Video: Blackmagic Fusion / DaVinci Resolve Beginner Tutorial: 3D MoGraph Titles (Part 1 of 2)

there's just one last texture map to address which is the bump map for the title I'll add a bump map node
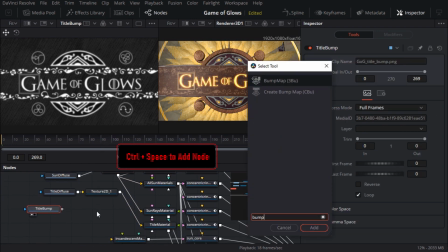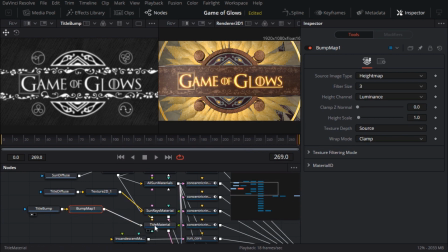[12:32]
and connect it directly to the material I'll just zoom in on the render a bit so I can see what I'm doing
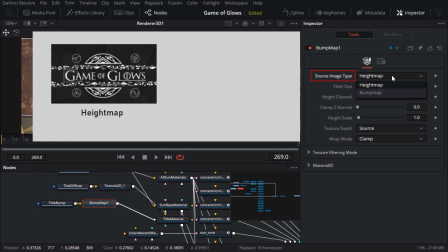[12:40]
the first thing to set is the image type which should be set to height map if you have a grayscale height map like we have here or set to bump map
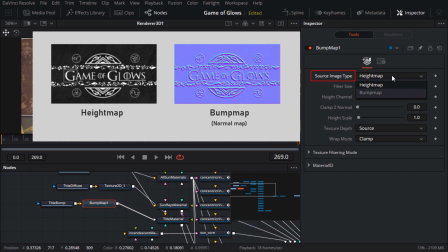[12:48]
only if the input image is a normal map which usually looks quite blue if I drag
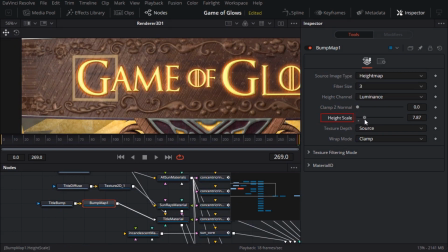[12:54]
the height scale slider you can see the height of the bump going up and down I'll set the filter size to 5 for a nice smooth fall off and I'll set the height to a subtle 1.5
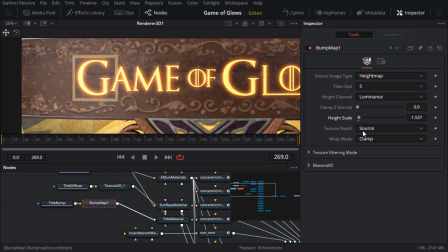[13:07]
or so because frankly exaggerated bump maps are the hallmark of amateur CG from the 90s I'll also change the wrap mode to wrap so that it repeats okay that's it for the bump but But I think we can improve on the specular highlight for this material.
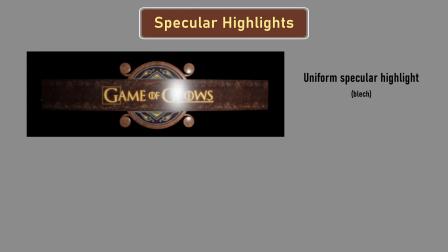[13:22]
Instead of dialing in specular values for the entire object, we can use a texture map to define which regions of the surface are shiny or smooth, and which are dull or diffuse.
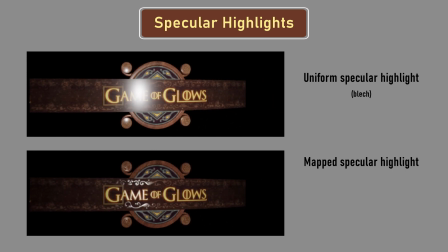[13:32]
Typically you'd want to create a separate texture map for this, but in this case I'm going to be completely outrageous and recycle my existing bump map,
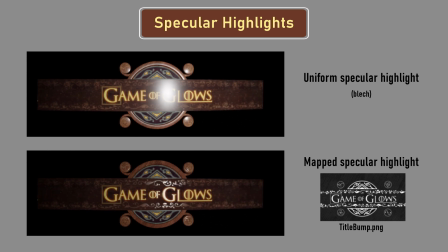[13:39]
because it just so happens that I want the raised areas to be nice and shiny and reflective, and the remaining areas to be diffuse.
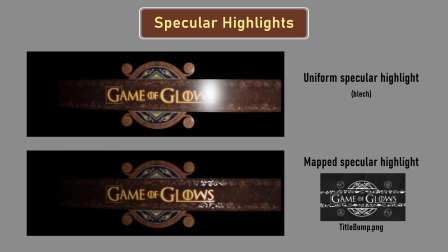[13:45]
When you're making fun of me in the comments section, don't forget to mention that I'm kind of muppet who connects bump maps to specular inputs now even
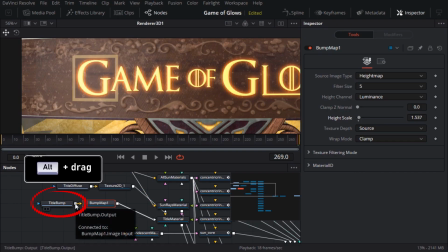[13:53]
fusion doesn't believe i could be this incompetent so i have to hold down the alt key on my keyboard and drag the output knot from the bump texture onto the title material node i get a pop-up which offers me a list of input connections and i'll choose specular color material it
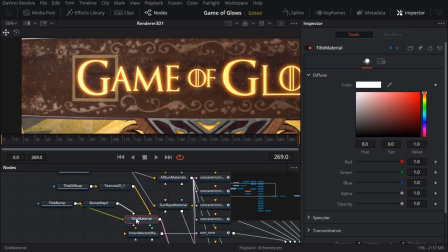[14:11]
looks better already now the darker regions don't look so washed out i'll load the material node in the inspector to refine the specular settings in case you
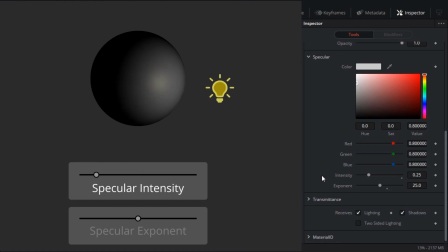[14:20]
haven't worked with blind shaders before the intensity just scales the brightness of the specular highlight and the exponent controls how tightly it's concentrated on the surface so very smooth or polished surfaces tend to have a high exponent for this puppy i'll dial in an intensity of about 0.6 and an exponent of 50. incidentally the spotlight is already animated to move a little so the specular highlight will slide across the surface a bit which is a nice effect the final thing
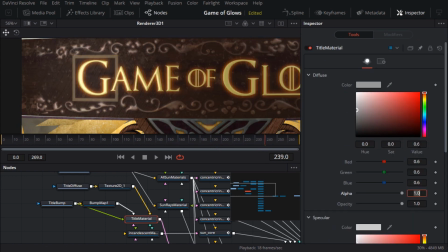[14:46]
I'll do is reduce the diffuse color to about 0.6 because the diffuse and specular colors get added together which was blowing out the brightest areas and obscuring the bevel on the letters oh yeah and I need another 2d texture node for the specular map so I'll copy and paste one of those
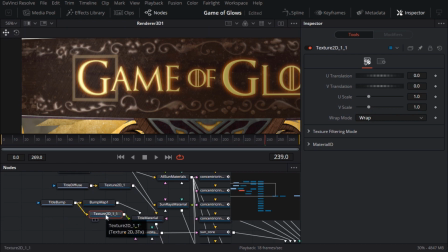[15:03]
okay it's time to take stock we've ironed out the glitches which the FBX import introduced we've hooked up the texture maps and refined the materials
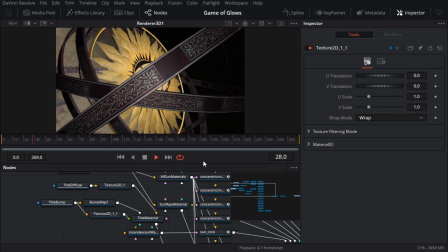[15:13]
I'll play through the animation to make sure everything's in order. We should have a render which is good enough to build up using mostly 2D effects.
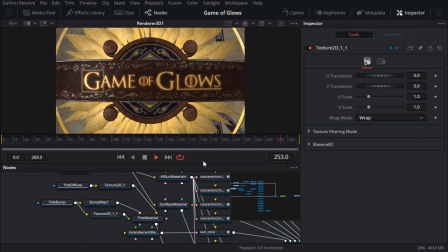[15:21]
This is where the fun really starts,
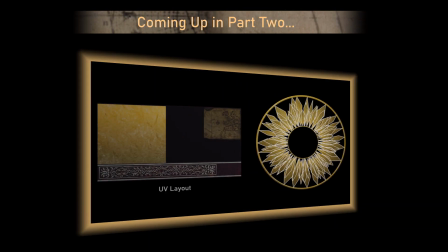[15:23]
and I hope you'll join me in the second and final video in the series where we'll start piling on the visual effects, such as glow and lighting effects, heat shimmer, depth of field, and much more.